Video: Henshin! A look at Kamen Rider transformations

When a new Rider season is announced, there's usually quite a lot to look forward to.
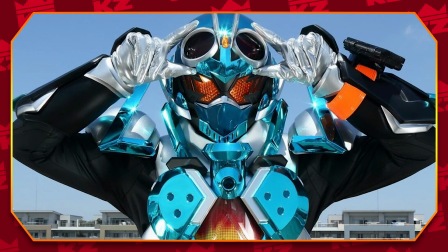(0:04)
Seeing the main Rider suit is always a treat because we'll know what our main visual will be for the next year, but even after we get our first look at our titular Rider and any new Riders,
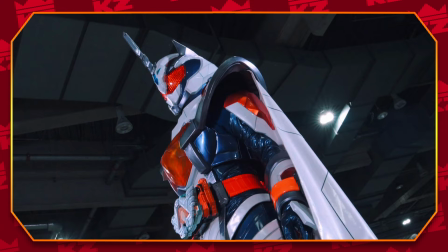(0:13)
there's always something else I'm really looking forward to, the Henshin.
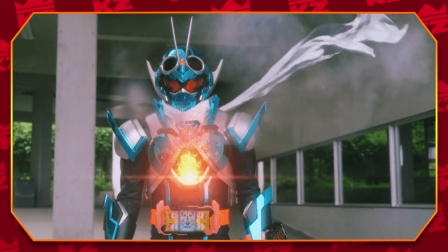(0:17)
There's something so exciting about not just seeing our Riders in full form, but seeing how they get into this form as well.
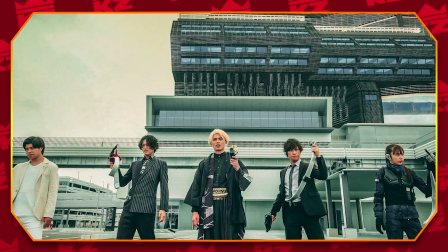(0:23)
The complex concepts of Rider lend themselves to some incredibly creative transformation sequences, and when they're done well,
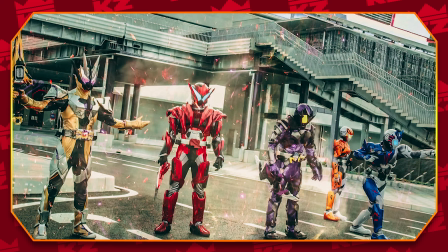(0:29)
they provide just the right amount of energy, momentum, and hype to celebrate the arrival of these memorable masked heroes.
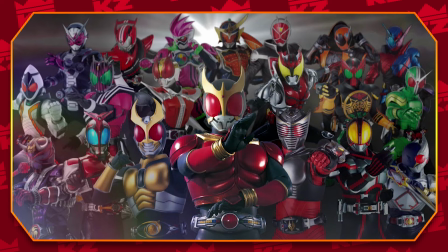(0:35)
Across the franchise, we've seen a lot of different styles of Rider Henschens that are pretty indicative of their places in history.
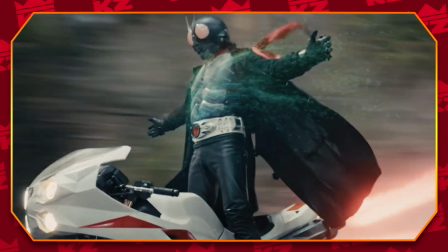(0:41)
So, what specifically goes into making a great Kamen Rider Henschens sequence? Well, that's what I want to go into today. This video will more or less echo the points I made in my Hasbro Morphs video, but I want to break down the different distinctions and nuances that come with Rider transformation specifically, while also shining a light on some of the best transformations we've had throughout the franchise. So, without further ado, let's henshin and get to it! Very similarly to Sentai transformations, the henshin sequences of Rider need to have momentum, thematic relevance, and creativity.
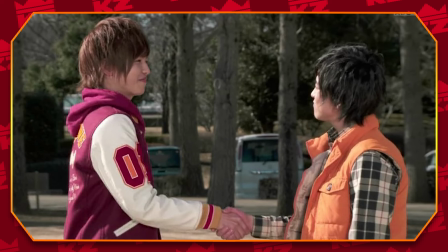(1:12)
In terms of thematic relevance and creativity, I'd say that the main points for both franchises are pretty much identical.
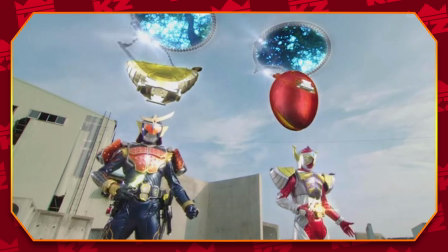(1:18)
The transformation sequence needs to share a connection to the Rider's overall theme, that way it doesn't feel too random or less thought out.
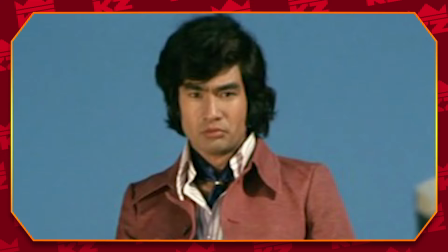(1:24)
In terms of momentum, we've seen quite a journey of how riders get from point A to point B. In the early days of Rider,
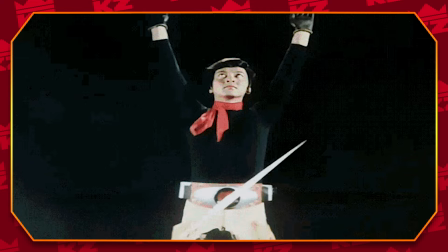(1:30)
we tend to see the transformation executed through various styles of video cuts and manipulation, and often some disorienting strobing light and graphic displays.
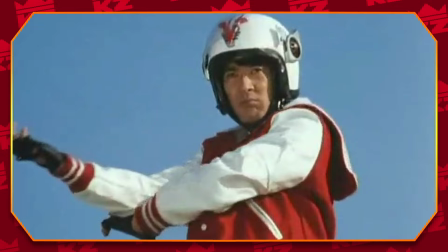(1:38)
Given the technological constraints of that era, these were pretty quick, simple, yet effective ways to demonstrate the Rider transformation.
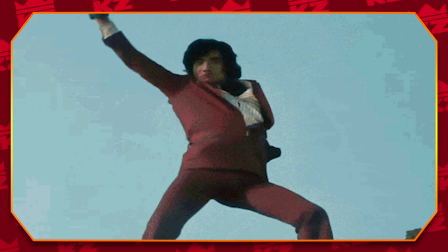(1:45)
I noticed that in the Showa era, due to the simplicity of the special effects, a lot of emphasis is placed on the gesticulation of the hand motions prior to the transformation.
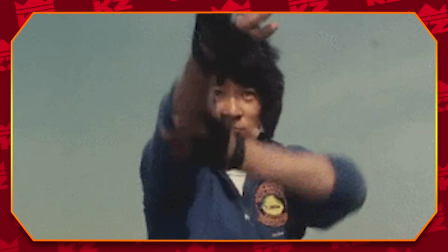(1:53)
That in itself gives all of these henshin's a very classic feel when the focus was more on the character than the flashy effects.
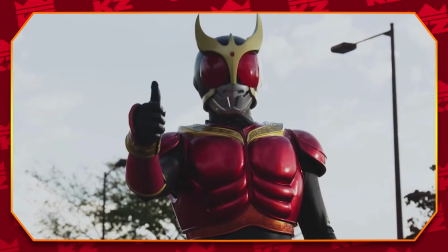(1:59)
Very vintage, very classic. Moving into the Heisei era, we see a bit of a transition between those older henshin styles and the effect heavy ones we see today.
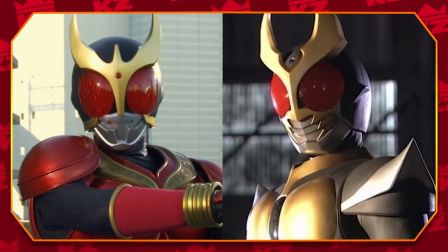(2:08)
I think Kuga and Agito were kind of the main transitional steps connecting the classic and modern styles.
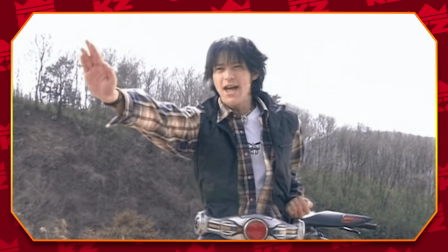(2:13)
Kuga's and Agito's henshin's were a bit simpler compared to most,
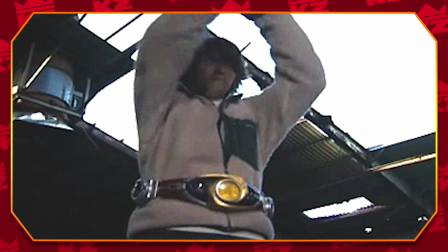(2:16)
but they were able to do more with the technology at the time to deviate from the cut style transformations to the more integrated ones that Ryder is known for.
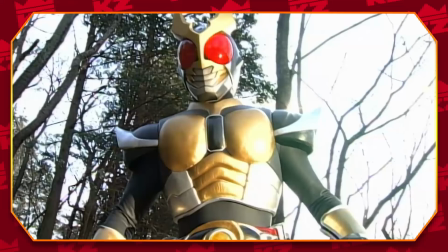(2:23)
Instead of having the camera cut to another scene where the transformation does or doesn't take place, we see the transformation happen in real time, adding that layer of consistency to the scene.
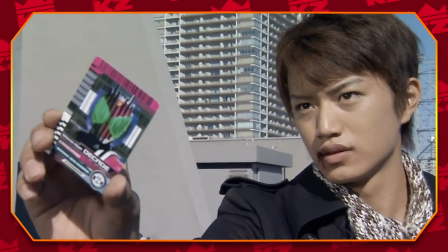(2:32)
From here, the evolution of Ryder Henshin skyrockets exponentially.
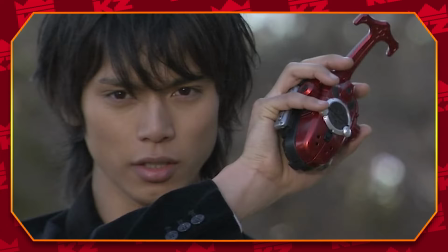(2:36)
With the advent of CGI and the shows integrating it more into their scenes, the possibilities increase with just how much they can add to these transformation sequences.
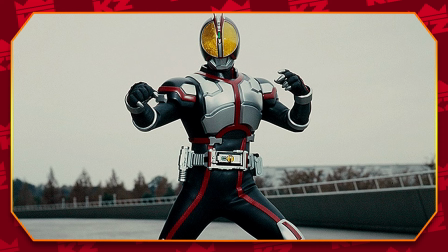(2:43)
Within the first part of the Heisei era, while the writers start to lean into utilizing CGI, I think a key characteristic is how inventive yet simplistic they still can be.
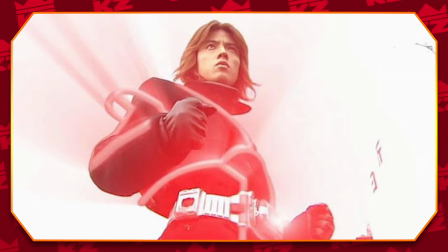(2:52)
The henshins of this era tend to be a bit more centralized and condensed closer to the writer in comparison to the explosive nature of a lot of the second phase Heisei and Reiwa sequences.
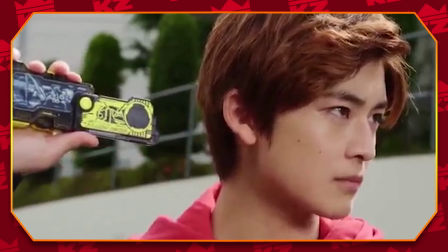(3:00)
The reasoning for this difference is definitely another indicator of an era shift, the gimmick.
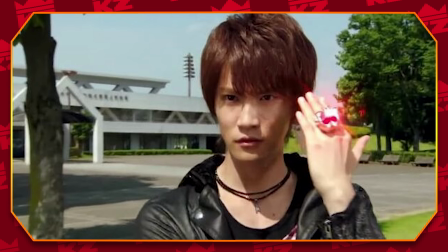(3:05)
In the second phase of Heisei, that's really where we see the emergence of the transformation gimmick and its role within the show in the sequence.
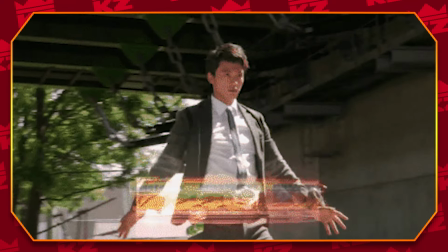(3:11)
Because the gimmick is usually a huge part of the season overall,
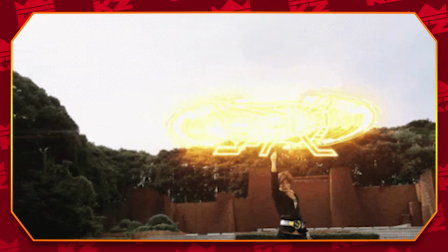(3:14)
its integration into the transformation usually results in a big and bombastic display of the gimmick itself and how it resolves itself into the Rider imagery.
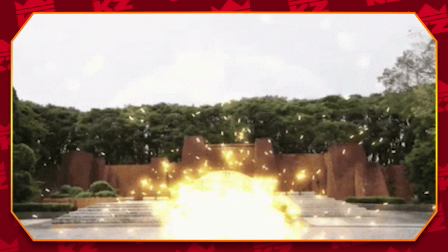(3:22)
It's really no surprise that the inclusion and empowerment of the gimmick within Rider lends itself to some truly
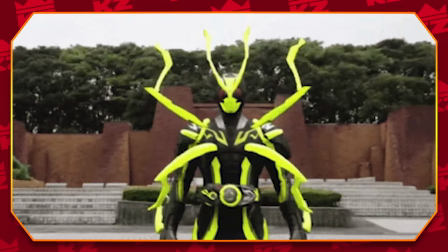(3:26)
creative transformation sequences that demonstrate advances both technologically and visually.
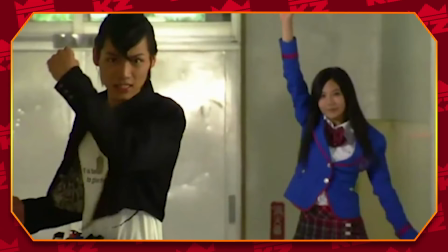(3:31)
Now, I mentioned earlier that Rider is known for its integration of its transformation sequences within the scene itself.
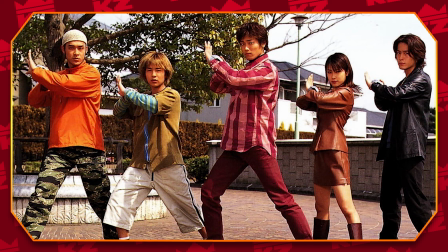(3:37)
This is a stark contrast to Sentai, where the transformations more or less rely on stock footage to put the sequences on screen.
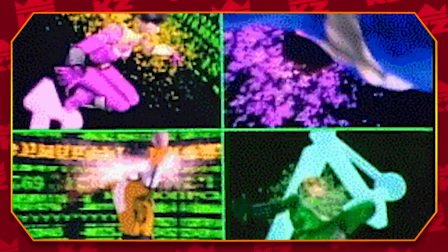(3:43)
They, of course, perform their transformation motions and poses, and then it's a cut to the stock footage that shows them being enveloped in their powers.
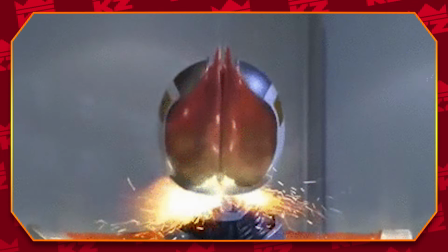(3:49)
Rider takes this in a much different approach in the fact that most, if not all, of their henshins are done continuously within the scene.
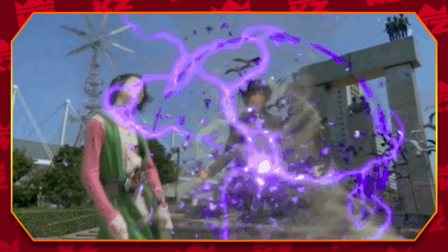(3:55)
There's always an impressive lack of reliance on stock footage that makes it so iconically Rider.
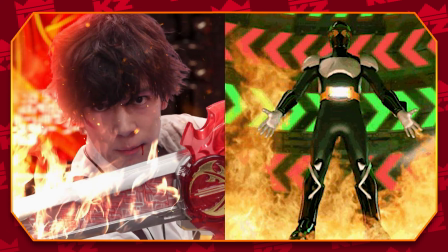(4:00)
The main standouts are going to be, of course, the sequences of Saber and Gachard, as both of these series rely on the CGI transformation stock footage quite heavily.
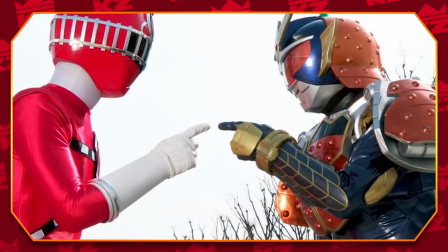(4:07)
Is that to say that one is better than the other?
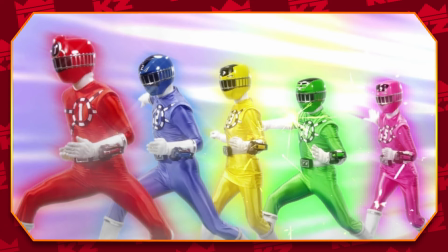(4:10)
It depends. The stock footage gives a lot of freedom as to how they visually represent this transformation, and it makes it pretty easy to cut to the next scene as well.
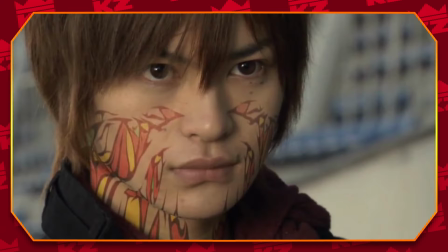(4:17)
With Rider Henshin's, I think its seamless integration is its charm. The momentum built up from the beginning of the sequence is carried throughout because the need to cut away from the scene is not there.
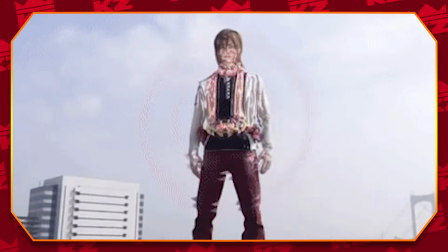(4:27)
The transformations are happening in real time, in the moment, and that makes it even more impressive.
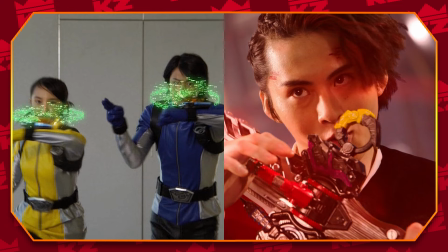(4:31)
You may notice that Sentai has taken note of this and applied it to their own main Henshin sequences as far back as Go Busters and as recently as King Oger. And there's such a noticeable fluidity in the scene when something like this is executed. So we've already established that the main charm of writer Henshin's lies is its non-reliance on stock footage and its seamless integration within each scene. Now how is this done from season to season? Well, there's two ways this is generally done.
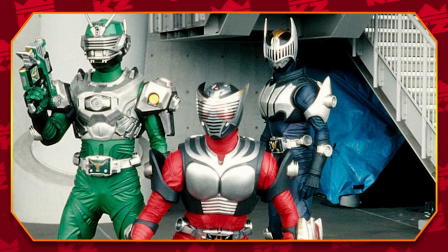(4:54)
One way is to have all the writers from the same season have the same Henshin style and transformation sequence. A very easy example of this is the transformation from Kamen Rider Ryuki.
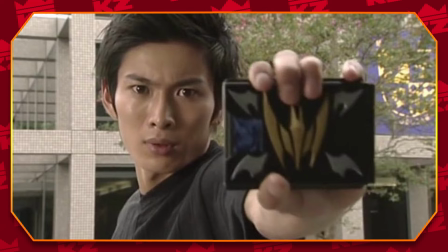(5:02)
All the writers in this season share the same sound and sequence across the board, which is due largely if not entirely to the fact that they all utilize the V-buckle.
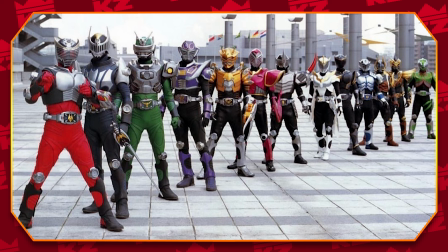(5:10)
While their contract beats vary across each individual, the origins behind their powers in the underlying mirror concept is solidly held all throughout.
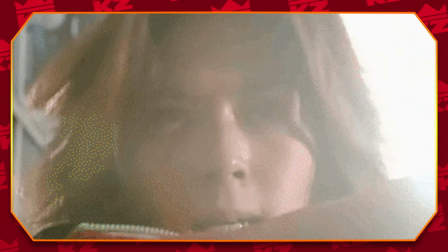(5:17)
The Ryuki Rider Henshin is incredibly simple anyways, so it kinda lends itself well to being a widely applicable and foundational part of the show's concept.
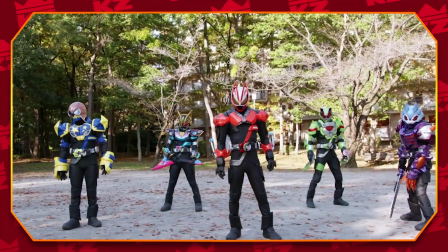(5:24)
While this first method is due to the belt being identical across all writers, the second method is going to be the complete opposite and pretty intuitive, which is having different belts within the same season.
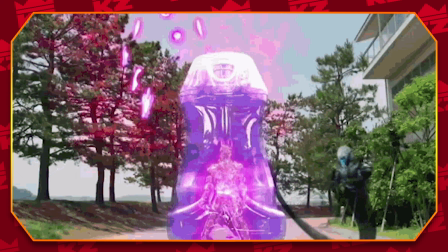(5:34)
Especially with gimmick-heavy seasons, having different belts that utilize the same gimmick gives a lot of different opportunities to showcase just how each belt and each rider interacts with each element specifically.
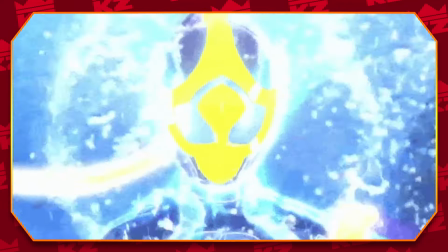(5:43)
It opens the gates for creative freedom and allows for henshin sequences that are often more thematically compatible with each rider,
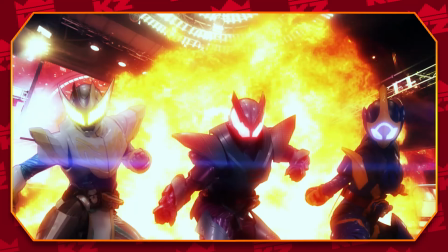(5:49)
as riders may possess strikingly distinguishable elements while being under the same umbrella.
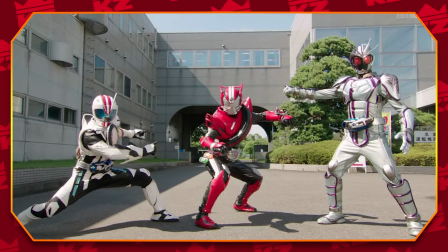(5:53)
This sense of individuality among the uniformity creates for some great belts, great riders, and great henshins. Alright, we've got a lot of henshins throughout this vast franchise, and there are some that have stood out to me considerably among the rest. I don't necessarily have these in a particular pecking order, but these are ones that I thought have demonstrated Ryder's ability to put together some extraordinary transformation sequences.
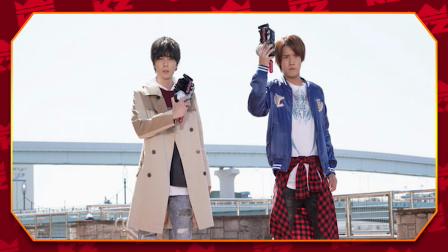(6:14)
Let's get started, shall we? The first set of henshins I want to highlight are the ones belonging to the Ryder's a Kamen Ryder build, specifically Build and Kraus.
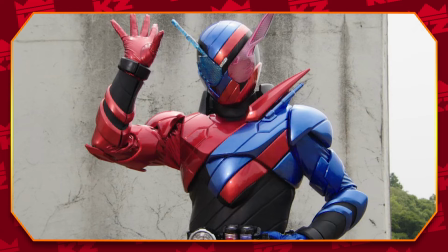(6:22)
Build's name is, as he stated himself, referring to the process of creation.
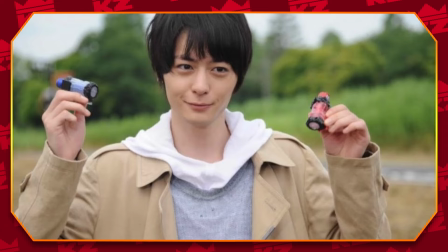(6:26)
Therefore, the henshin sequence revolves around the build driver taking the essence of the full bottles inserted and converting them into physical matter in order to form, or build,
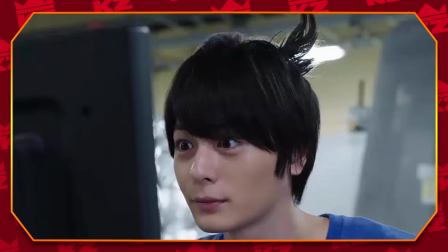(6:34)
the rider suit. The way this is presented in particular is incredibly enjoyable.
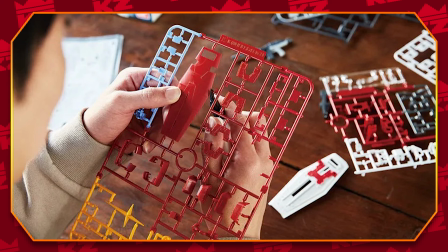(6:38)
As a former Gundam nut, seeing the tubes extend from the build driver and formulate the pieces almost as if they were on Gundam runners was truly exciting.
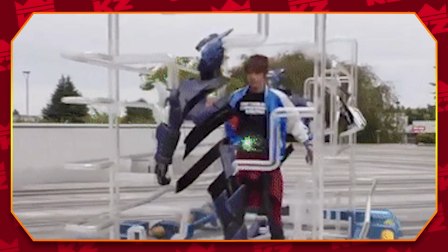(6:46)
And as Gundam pieces are assembled, the rider armor bits slam together onto the user to present us with a complete product with a steaming finish.
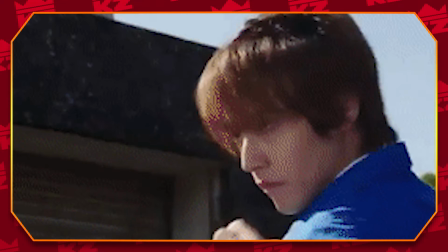(6:53)
Although it's all CGI, this sequence is able to present an element of physicality and tangibility that pretty effectively establishes and executes its impact.
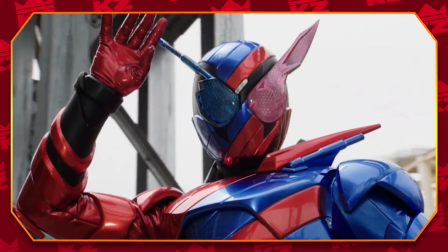(7:01)
Build Tension does exactly what it says. It sets a foundation and builds up the anticipation for an amazing sequence that is bound to follow.
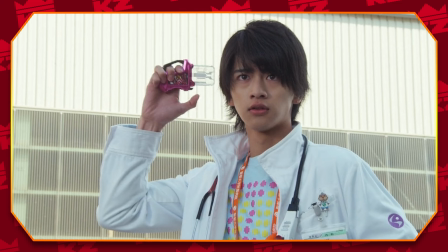(7:08)
Next up on the docket are the Dr. Riders of Kamen Rider X-Aid. Now, I'm sure I wasn't alone in raising an eyebrow at the concept of this show.
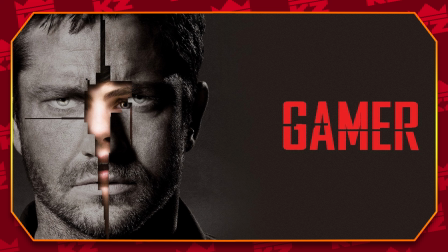(7:16)
Doctors? As Gamers? As Kamen Riders?
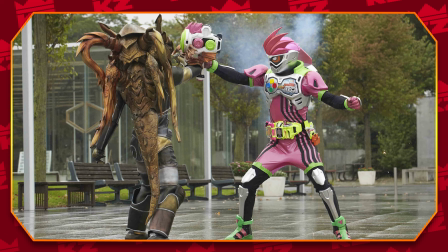(7:19)
This show took a very ambitious stab at a concept making the threat a digital virus that required a heroic approach from a medical and gaming perspective.
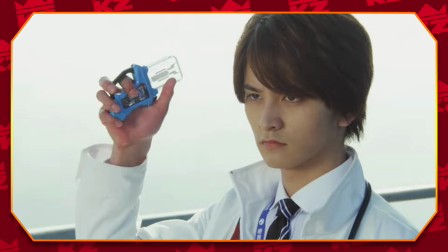(7:26)
In that sense, the characters gained their rider powers from special games that were the only ways to deal with the bugs or virus.
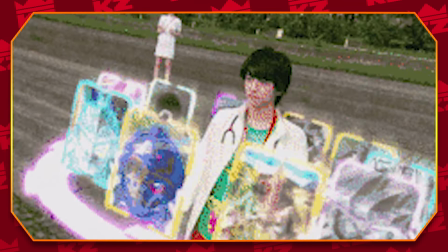(7:32)
When activated, the game loading screen would appear before them, and when their henshin was fully executed, a ring of characters would show up with the doctor selecting their respective rider.
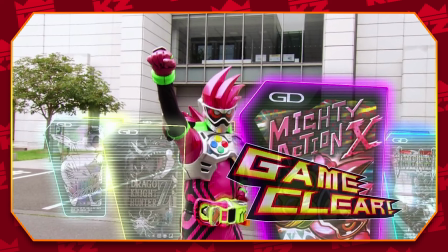(7:40)
As questionable of a concept as this was, I always thought that this execution was so clever.
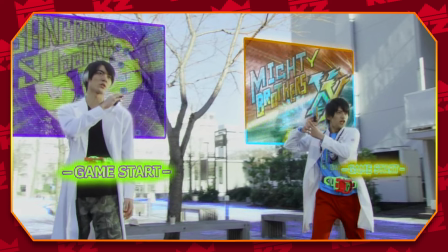(7:45)
It gave a lot of creative freedom for them to develop specific game aesthetics for each rider and gashat, and of course, the character selection screen is such a nice touch.
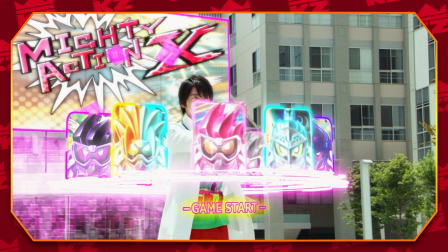(7:53)
It's something that I didn't think would need to be there until I saw it.
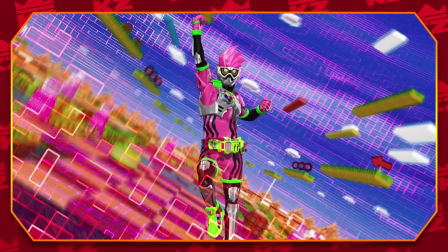(7:56)
And we of course can't forget about the level up mechanic, taking our riders from their chonky Super Mario-esque forms into the rider image we know and love.
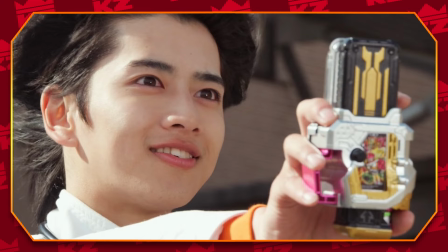(8:03)
The gamer henshins truly cleverly integrate gaming aesthetics into this sequence, resulting in a henshin that clears any level.
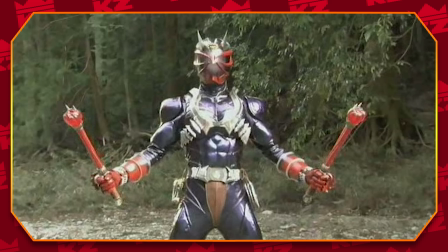(8:10)
Up next are the Oni riders of Kamen Rider Hibiki. Hibiki stands out for the rest of the franchise because it doesn't center itself on the belt for its transformation.